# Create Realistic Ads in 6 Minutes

ad you just saw, I made it entirely with AI using this laptop. No camera, no studio, and no actors. Today I'll show you exactly how step by step. By the end of this video, you'll know how to make one of these yourself.
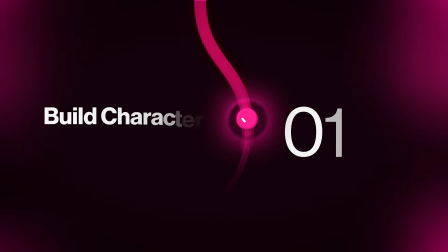1:07 It looks complicated, but it's really just 3 steps. Build your characters and locations, turn your scripts into prompts, then generate the video. Let's start. First, get organized. This process makes hundreds of images and a messy folder waste your whole day.
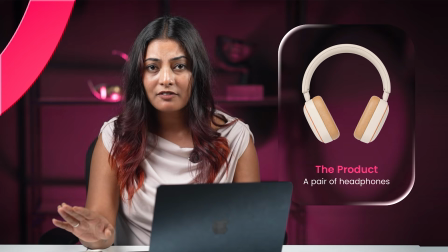1:21 Then the product, a pair of headphones. One photo wasn't enough since the AI needs a fewer angles or it gets the shape wrong later.
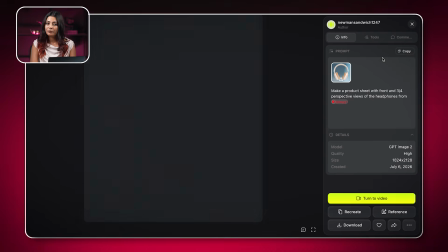1:29 So I turned the single photo into a full product sheet showing it from the front and from an angle. Now the AI understood it from every side. My ad needed one main character in every scene, so I had to lock his look first.
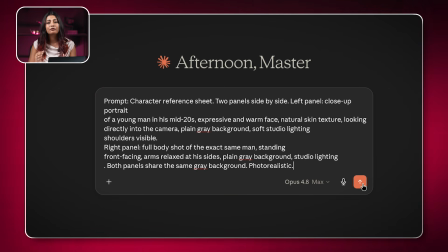1:42 I asked an AI tool for a character sheet, a close-up and a full body shot, both facing forward on a plain grey background. The close-up locks the face, the full body locks the build, and the grey keeps the background from confusing the model later.
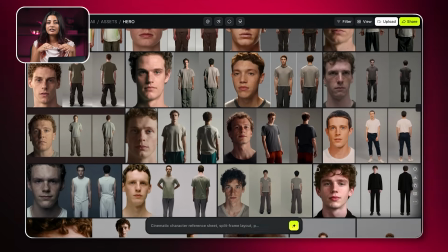1:54 I generated a batch of these and shortlisted a few good faces, but didn't lock one in yet.
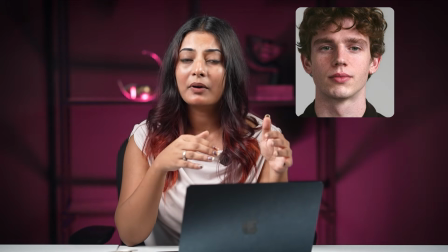2:00 A face that looks great as a still can fall apart once it moves, so I saved the first pick for after testing.
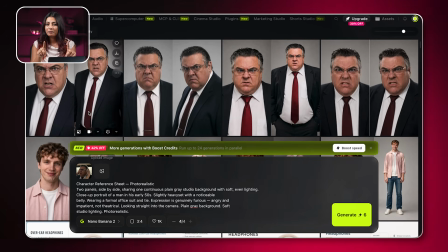2:06 The boss needed for less effort than the hero, so he's a side character. One simple prompt, a few options, and I picked whichever looked the most genuinely angry. Locations can make or break the whole video. If one looks fake, no prompts fixes that later.
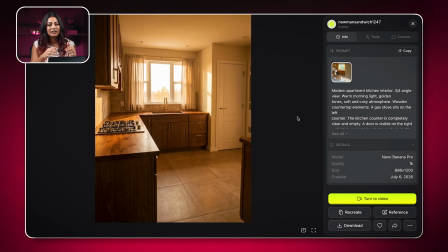2:20 Quick tip, generate them from a script angle, not a straight one, so the camera has room to move.
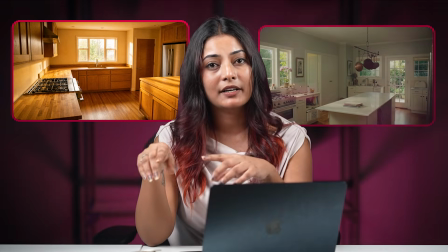2:25 For the kitchen, I kept 2 versions, one warm, one bright, and tested both with the same character and the same simple prompt.
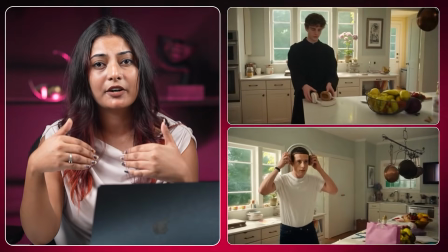2:32 The warm one swallowed its face in shadow. The bright one looked clean like a real ad.
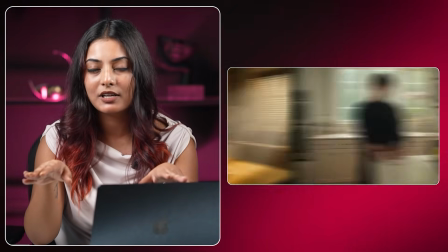2:38 That's the one I logged, based on how it performed, not how it looked as a still. Once a location wins, it still needs small edits.
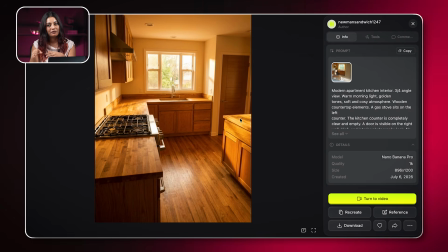2:45 I cleared the counter, added a stove, swapped a fixture for a door, and here's the trick that saved me wasted attempts. If a character sheet shows the face twice, the video tool can get confused about which one to use and the face drifts mid-clip.
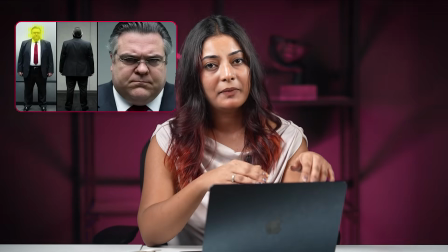2:57 Fix: erase the face from one panel so there's only ever one to log on to.
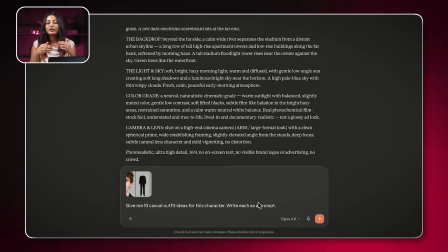3:01 He'd been in a plain outfit through testing, so I asked for 10 outfit ideas as prompts and then ran them all.
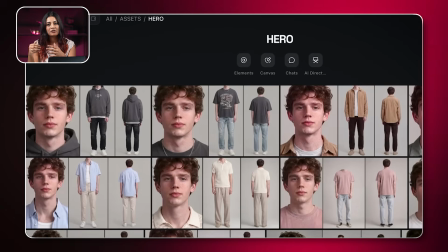3:08 I even mixed pieces from 2 different options into one prompt. Here's the trick that matters most. Editing an already generated character softens the image. That's where the flat plastic AI comes from. So I layered the original sharp image into a new outfit edit in a photo editor, mask out just the clothing and let the new outfit show through underneath.
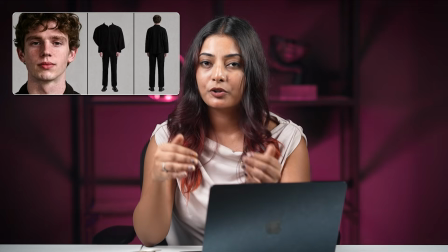3:28 Face and skin stay sharp from the original, only the output comes from the edit.
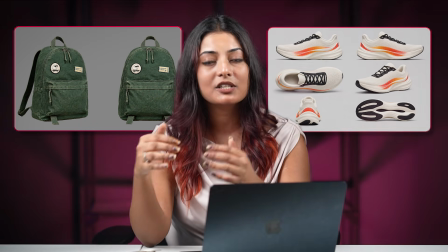3:33 Anything repeating across scenes, a bag, a pair of shoes, just needs one clean reference image each, nothing more.
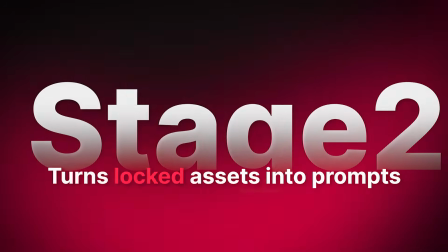3:40 Stage 1's done, stage 2 turns those locked assets into prompts the video tool can use. And it's where most people burn through their budget, trying prompts one at a time and hopping.
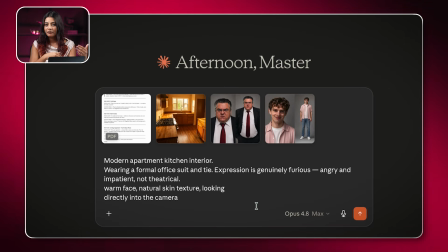3:51 Instead, I give an AI chat tool 3 things: my full script, every logged asset uploaded directly as images, and a clear name for each. What comes back is one connected document and loose prompts. A style block at the top controls lighting and look for every scene at once,
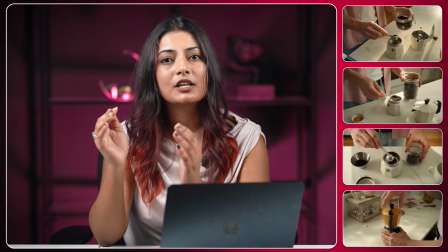4:07 and each individual shot has its own name, so I can fix just one without touching the rest.
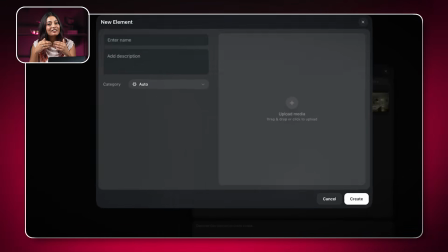4:12 Before generating anything, I save every asset into my video tool using the same names.
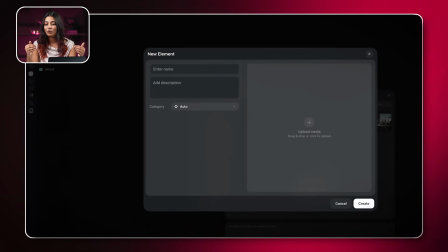4:16 Now, any prompt mentioning hero or kitchen auto attaches the right reference. First attempt rarely works. Mine came back dark, static with 2 actions crammed into one shot.
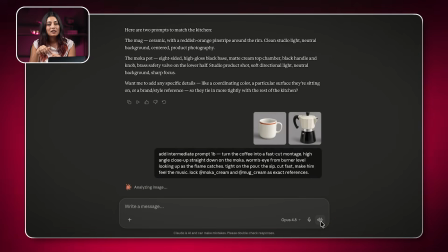4:27 3 fixes. Brighten the style block once, so it updates every scene, get the camera moving,
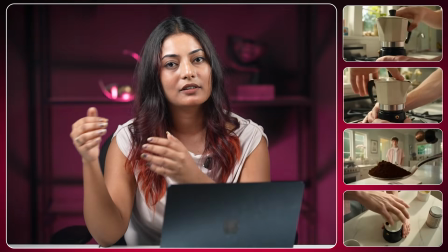4:33 and split the coffee moment into its own shot with tiny reference images for the mug and the pot.
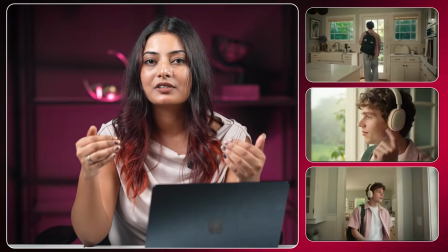4:39 For the exit, just saying he dances gives random motion. Describing the movement move by move made it finally look intentional.
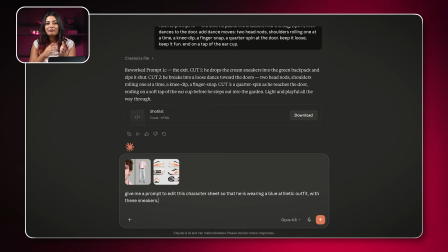4:46 New problem, he's still in casual clothes, but about to run. I built an athletic version of his character sheet plus 2 versions for the run itself. Dry for the start, sweaty for the finish, since asking AI to add sweat live tends to overdo the face.